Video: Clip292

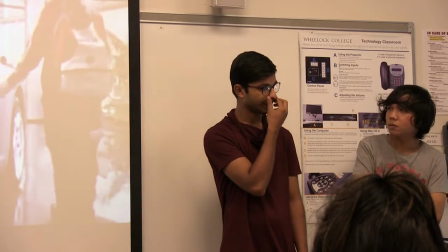You want to get in? Really? Sure.
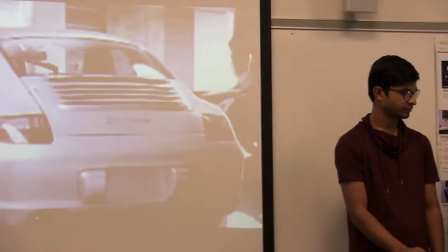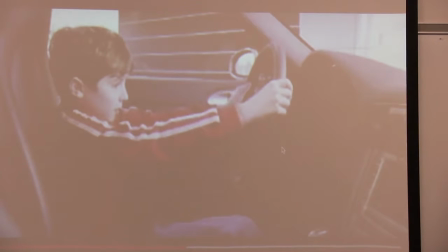So, here is once again the close-up shorts, the zooming shorts, to show the guy emotions that he is very amazed what he saw to get in the car.
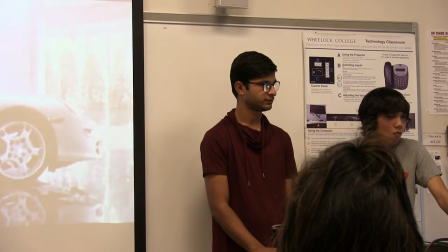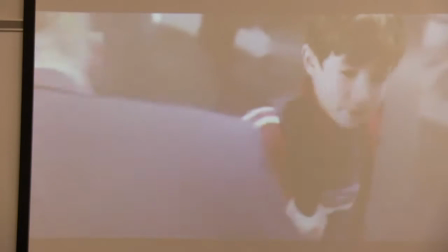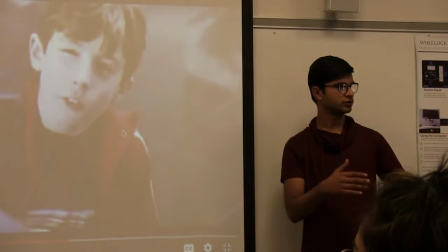And here they are showing the shoulder shot to make the guy more specific to the audience that he is very confident to get that thing.
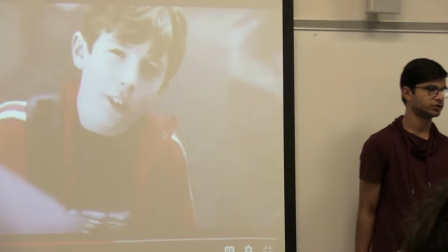Do you have a business card? Sure.
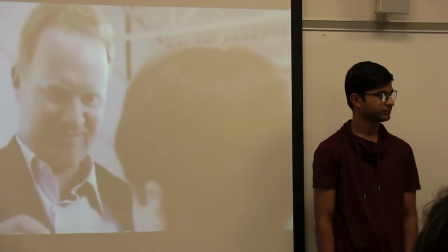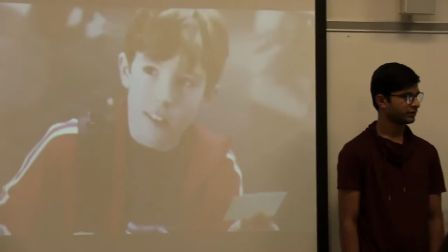Thanks.
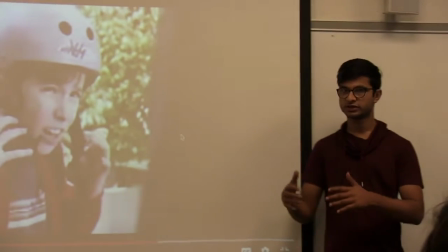And also they are showing in these shots the screen between the two persons.
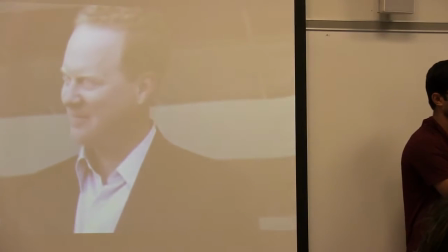I'll see you in about 20 years.
And they are the closer to the emotions.
It's a funny thing about a Porsche.
And here is the optical illusion about the product and they are showing at the end and and they are talking about their history right here and only the car and the shorts.
There's the moment you know you want one. There's the moment you first own one. And for the truly inflated, there's the decade or two that passes in between.
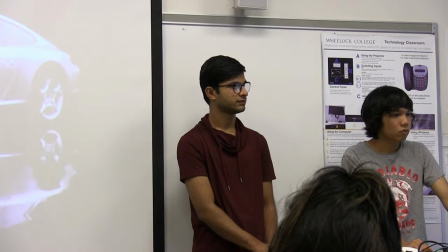From its first days on the road over 40 years ago, the 911 has ignited the kind of passionate drivers that only a Porsche can.
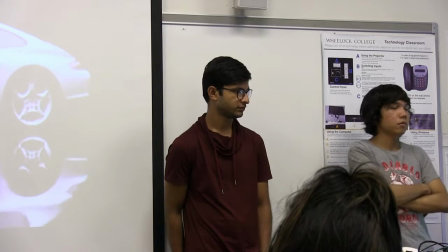And now once again, it is poised to redefine what's possible. Introducing the new 911 Carrera.
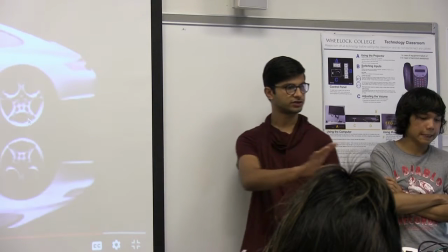It is quite simply...
And here is the last chart of the...
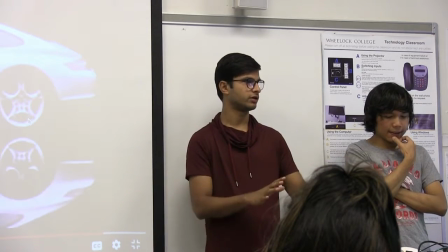The long chart of the car to show what it looks like.
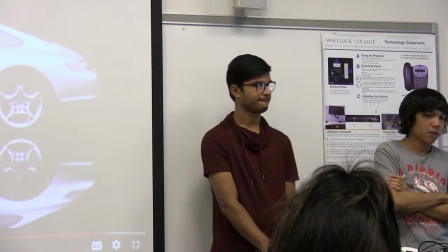The purest expression of who we are.
I got it. Feedback?